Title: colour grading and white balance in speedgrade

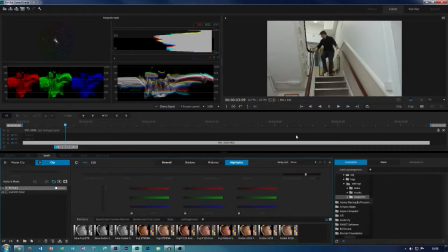(4:09)
And as you can see in this one, it's added a lot more pop to the image. But at the same time, I want to be looking at contrast, maybe bringing that down, or bring it up depending on, if he's wearing black, it's quite important to keep his blacks looking as dark as possible.
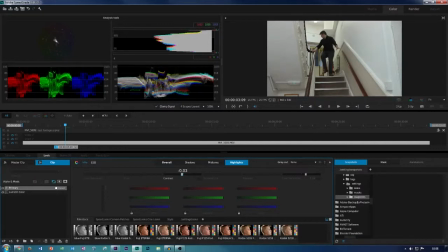(4:26)
So I can play with it and bring it down a little while, but I need to check that his blacks still stay the same. Just checking his blacks are on point. Yeah, it's still in the black level, so we're okay. Boost the input saturation as well, add a little bit more.
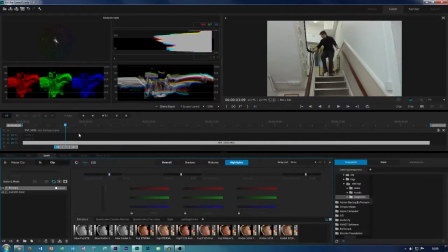Okay.
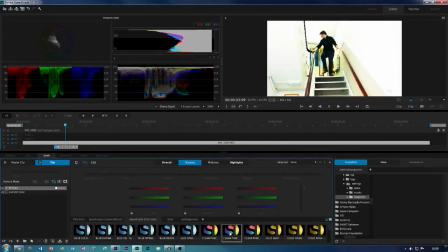So this is the more of the blue and orange style, and as you can see, obviously it's way too exposed and I'm going to have to bring it down, but if you can see that it adds a lot more punch to the image.
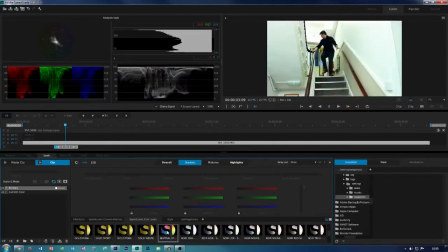And this is a classic one. Gold Sport seems to be used quite a lot.
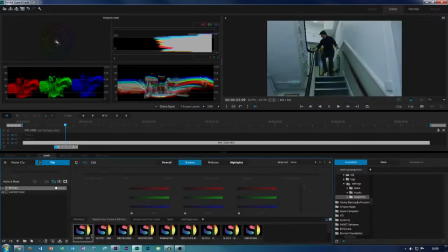(5:26)
Or I could use the settings ready for film cameras,
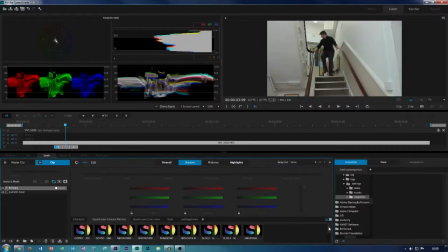(5:31)
so I know that this was shot on a Canon 700D, so I can find the ones for these.
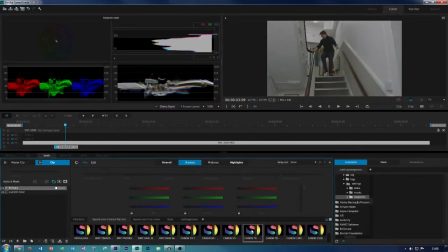(5:43)
And obviously that totally desaturates the image. I don't want to really be using this.
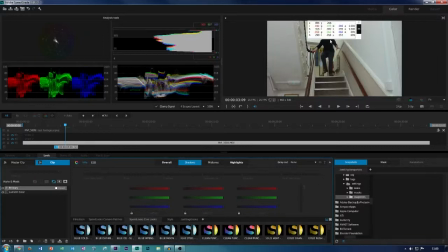And if we check this whole image out now,
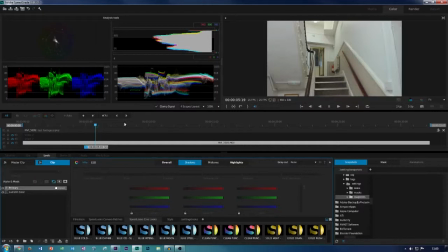(6:11)
the whole image is now a little bit more punchy in the way it works, especially because we're trying to invoke the emotion that this guy's scared. So this one, Josh, the character Mort is playing, is running away from the doctor, so he's going to come down the stairs.
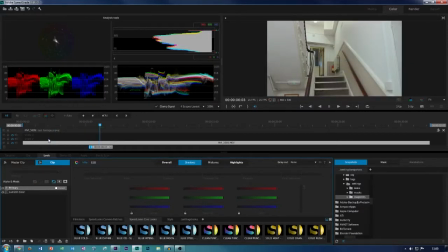(6:30)
And we want that kind of punchy emotion that he's scared. Okay, so that is why we add colour. Also, we can change it back and then change our colour scale, so I might want to add a little bit more orange to the image.
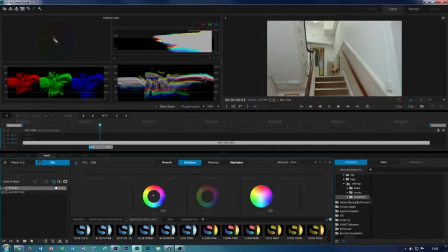(6:45)
And then I go, if I want a blue and orange set, I bring it down to the orange, blue as well.
Wait! What's wrong?
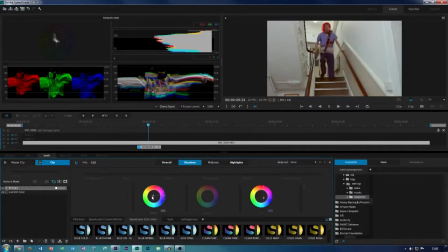(7:00)
And then, obviously this is way too blown up, so I might want to bring down my oranges or move it back down to a more blue image. So as we can see here, obviously because he's wearing blue as well,
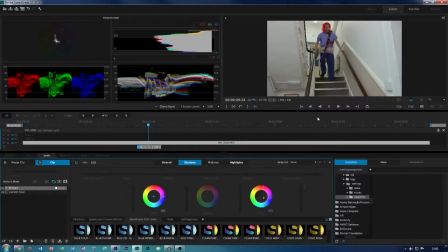(7:13)
you need to check what your film stock looks like and at the same time what the characters are wearing, so you may want to apply a mask here. So that's how we apply color grading, so that we can change the overall look of our whole image.